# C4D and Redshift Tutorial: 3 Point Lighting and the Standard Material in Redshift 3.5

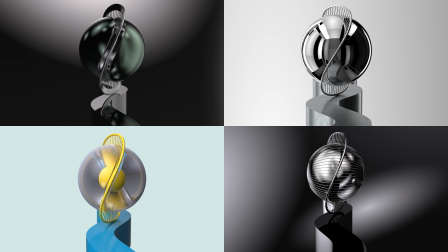13s
Hi it's Beefy, welcome to part 3 of how to create a wibbly wobbly wheel animation the Redshift edition. Today we're going to be adding lighting and textures to our scene in Redshift.
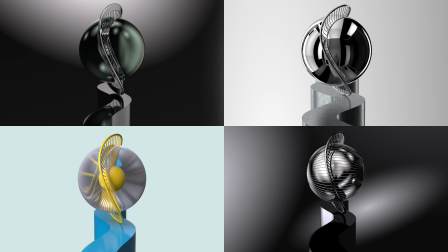22s
As of today I'm recording this tutorial in Cinema 4DR26 using Redshift 3.5.03. So some things may have changed if you're watching in the future. So how's it going future you?
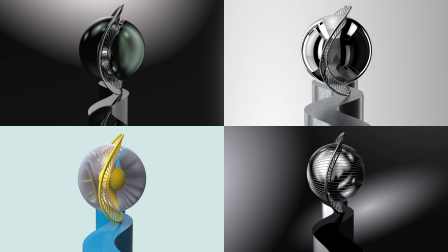34s
If you'd like to follow along then I suggest that you watch parts 1 and 2 first, but if you want to just learn about 3-point lighting in Texas and Redshift, then you can do that too.
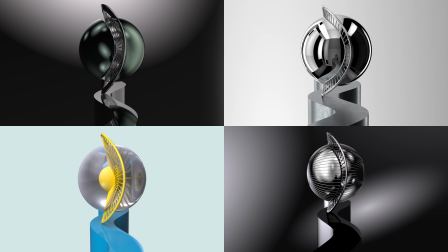44s
Before we crack on, I'd like to welcome you viewers to the channel. If this is your first time here, then this is a place where I post tutorials, tips and other stuff. If you're into Cinema 4D, X-Particles, Artifacts and the like, then you're in the right place. I'm just sharing the knowledge that I picked up along the way. We're all constantly learning and it's great that we can do this together.
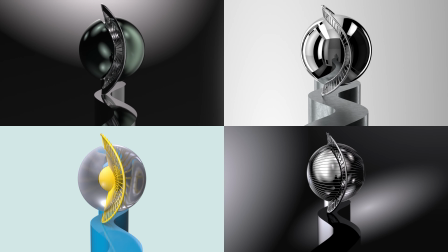61s
If you haven't done so already, then please subscribe to the channel and tickle the notification bell so you don't miss out on future uploads. you have nothing to lose. And if you like this video then please give it a big thumbs up, it will help my videos get seen by the algorithm thingy.
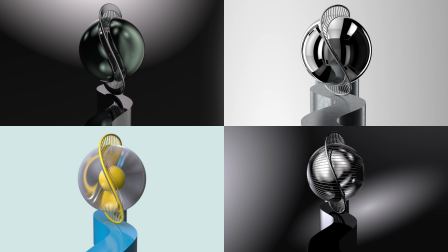75s
And in turn this will help others find my videos. And a big thanks to everyone who has subscribed and liked my videos, you guys are awesome, thank you. So without further ado let's press on.
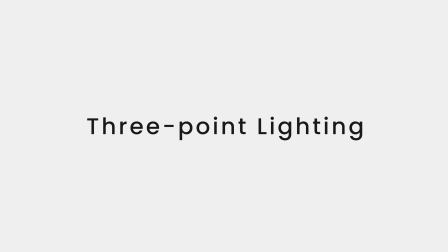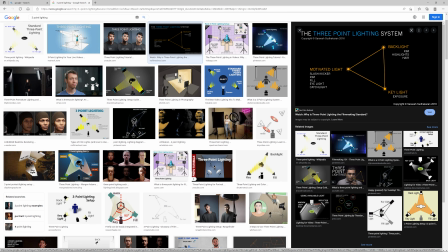91s
So in this tutorial we're going to be creating a 3-point lighting setup to light our scene.
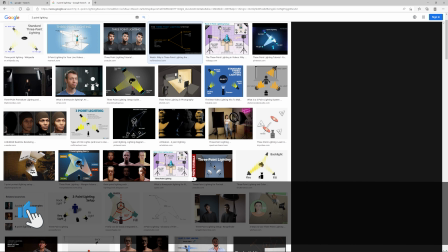95s
You may know what 3-point lighting is or you may not, so I'm going to explain this quickly for those who don't.
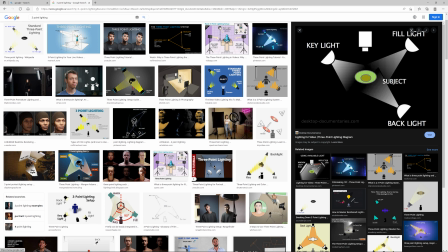100s
Three-point lighting is the traditional method for lighting subjects in photography and film. The lights are positioned so the subject is lit from three distinct positions.
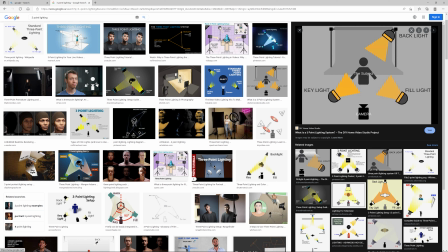110s
And the sources we used are called the Key Light, Feel Light and Back Light. The back light is also known as the rim or hair light. The Key Light is the primary light in this generally lightest light source, and this gives the scene its overall exposure.
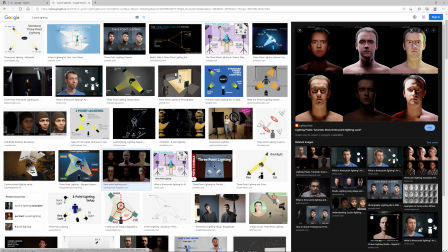124s
The Feel Light is generally positioned on the opposite side of the camera,
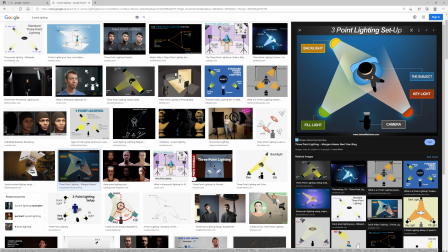128s
and this fills in or softens the shadows that are created by the key light and the back light is positioned behind the subject and this creates a rim of light on the subject.
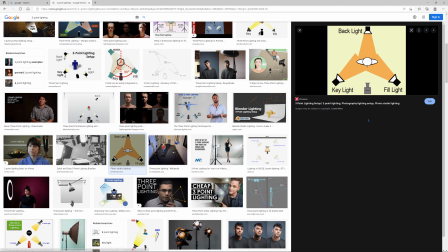136s
This will help make our subject pop by pushing the subject away from the background, giving us a sense of depth.
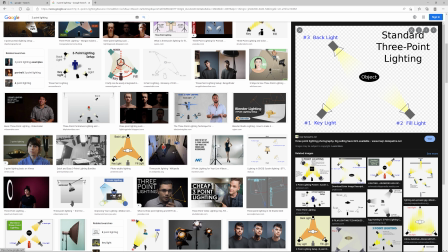143s
If you google 3-point lighting then you can find many examples. You can see the general setup from these diagrams.
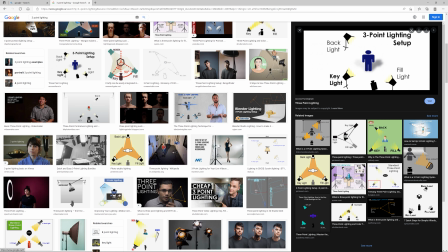149s
The setup isn't carved in stone and every one of these articles in Google search will tell you something slightly different.
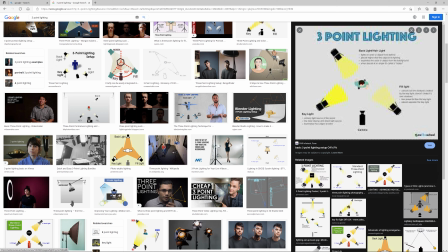156s
To get a good understanding about lights in a scene, the next time you watch your favourite drama or film, make note of how the scenes are lit. You'll be surprised on how different they are to these examples. Another good source for lighting setups is in the real world.
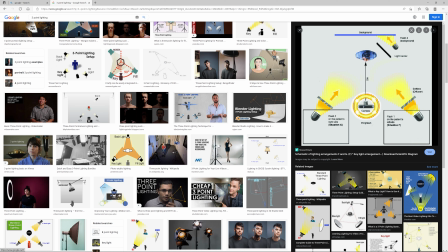170s
There's some great photography and film tutorials out there, so check them out. It's best to learn the fundamentals first, understand how light and shadows work.
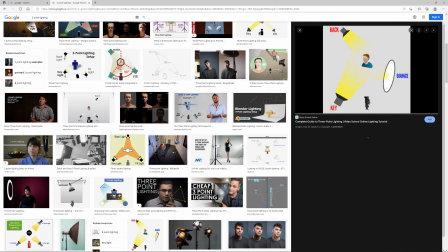178s
Once you get a grasp of it, then you can start experimenting, bend the rules, and I say the term rules very loosely.
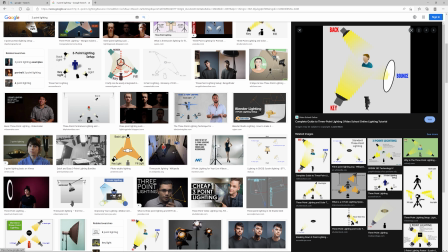186s
Basically, it all depends on your subject and how you want your scene to look and feel.
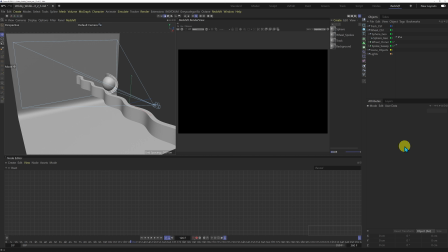195s
Okay, so before we get started, I just want to go through a little bit of housekeeping here, and I made a couple of changes to the project. So I've added a backdrop to our scene here. So I'm going to be lighting this independently to the sphere, wheel, and track.
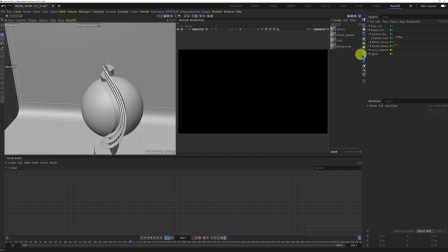209s
And also, if I just come in here, I just made a polygon selection in our sphere here. So I'm going to be applying a different material to the sphere. So I have a polygon selection tag ready to go for when I bring in my materials.
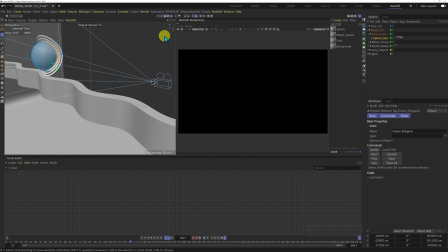And I've also made my camera visible in our viewport here. So this is going to help me set up my light. So this is going to be my reference object here.
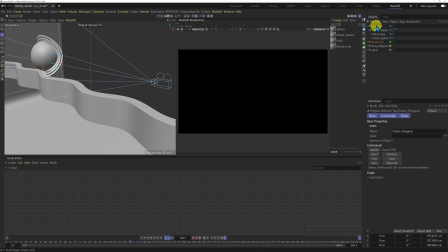243s
And also the track, I made some changes to the track. So originally, if you remember from the last tutorial we actually cloned the track sweep and I noticed some ultra fine gaps in between the clones.